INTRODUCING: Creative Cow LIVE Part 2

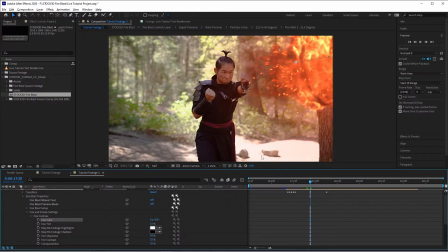And when you put things in and they have darker shadows or brighter highlights or both, it just sticks out kind of like a sore thumb. The average consumer isn't going to be able to kind of put their mind to what's wrong, but that's typically the reason.
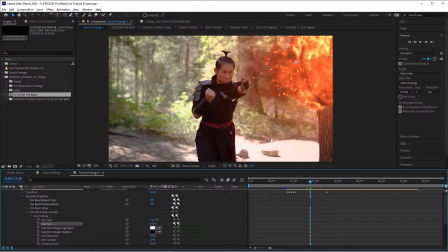And so that's why under fire tint, if we turn that up, we can, turn the desaturate the blast. But that being said,
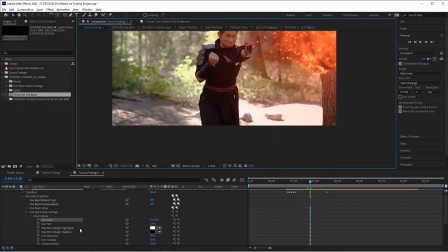I also want to respect the brightest and the darkest shadowy or highlighted areas in the scene because that's where our light's coming from. So you guys just for the highlights, you click this little swatch, you'll pick the brightest point of your footage. In fact, I'm just going to shut off the view here so that none of the glow is affecting it.
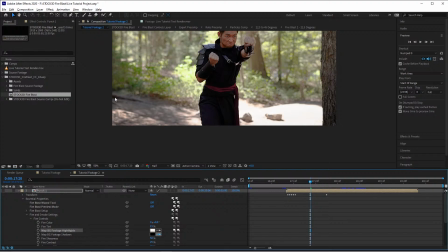And then for the shadows, I'm just going to pick a dark spot that I think is probably close to the darkest spot.
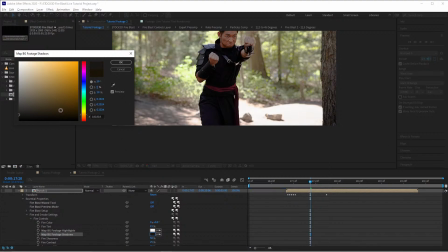I'll click into them and I'll just pull their saturation down so that, they go all the way to the black area. Same thing here with the highlights, it's already pretty close, but we'll just pull the saturation to 0.
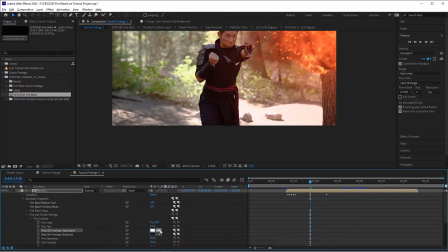And now, when I turn this back on, when I start doing things to affect the tint, it's now clamping those values. These bright spots in the fire blast will not be brighter than anything else in the scene. Same thing for the smoke and the shadows. And that really just helps pull everything together and round everything off.
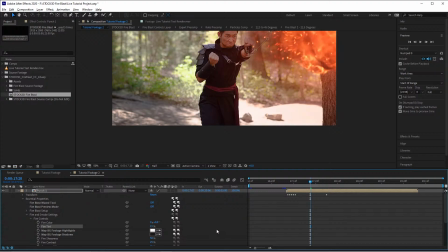And so that's just something that I wanted to make sure that I included with the product.
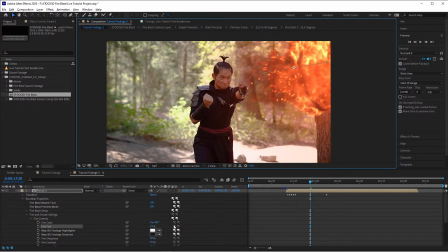And I'm going to make adjustments to these settings kind of as we go through and kind of explain what I'm doing. The fire's a little red. I'm not sure how it's coming across on your guys' end, so I'm just going to bump this value up, which will push it more toward a yellowish or orange color. I think that looks a little neater for what I'm after.
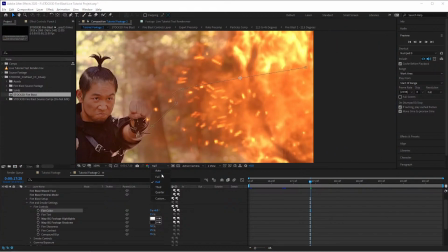Our fire sharpness, obviously, if I zoom in here and go back to full res, if it's at 50% by default, but if I were to bump that up, it's going to sharpen the contrast lines. If I take it all the way down, it's going to kind of, blend everything out.
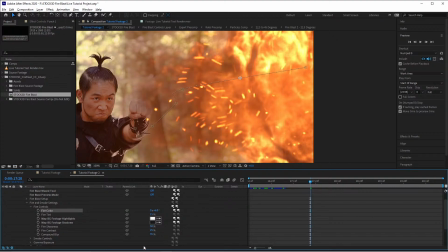I'm going to just leave that at its default 50%. Our contrast, you guys should know what contrast is. The famous S curve. Andrew Kramer makes the joke that he doesn't know why people use levels adjustments instead of curves adjustments. If you guys know what I'm talking about, you'll find some comedy and some humor there.
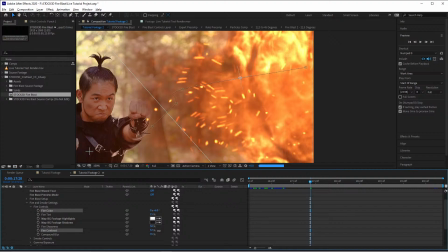But contrast essentially is that range of transition between your bright spots and your dark spots of your animation. So if I bump up the contrast, you're going to see here it makes the fire look punchier. There we go.
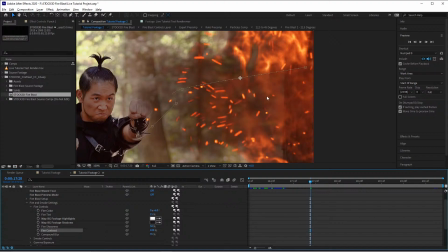We've got, we've essentially clamped that transition between bright and dark.
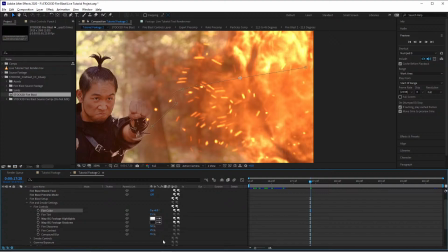I'm again just going to leave it at 25%. Our compound blur is the blurriness. If I turn that all the way up, you're going to see here that it just blurs out our animation, right? So we'll leave that at default for right now. And we'll toggle up the fire controls.
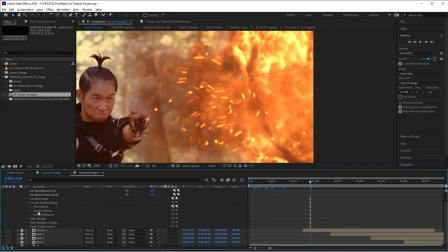That's the control you guys get there. Color, contrast, saturation, tint, things like that. The next is our smoke controls. And the smoke controls essentially control these darker shadowy areas that
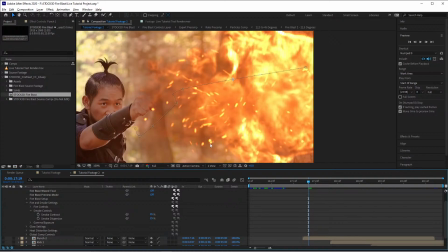make up the backdrop or it really would give dimension to our fire animation. And so the contrast is, just essentially how punchy it is.
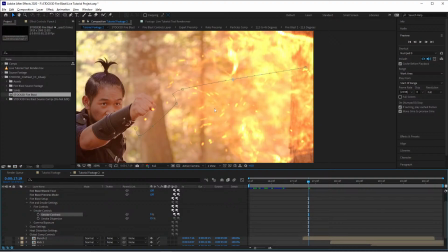If I turn that down, you're going to see here that it actually makes the fire a bit transparent because there's no smoke.
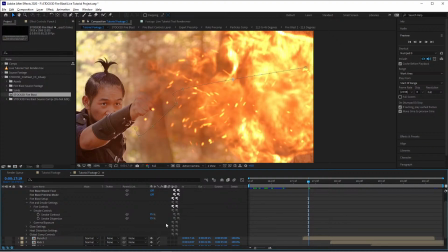It's like turning the opacity for the smoke off. And the same thing for the dispersion. What the dispersion does is control like how the smoke spreads, right? And it softens as it spreads. So if I punch that all the way up, you're going to see a similar effect, just not as noticeable, and mainly in the trail of our fire blast simulation here.
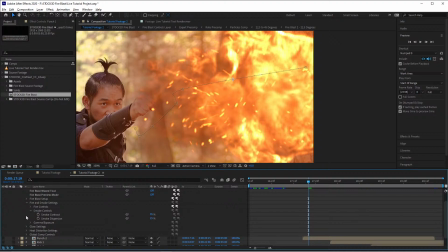So we'll just leave those default for now, but we're going to come back to those here in a little bit. There's going to be a reason why we want to have that control. Our gamma and exposure, gamma correction, just how the light and the color interacts with everything else. Right, you can kind of see the differences as I move through those.
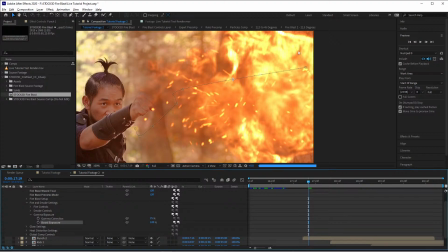And the boost exposure, that's just allowing us to put in a little bit more exposure to the effect. I think it's already kind of intense, so we're just going to leave those default as well. And that's it for the fire and smoke settings.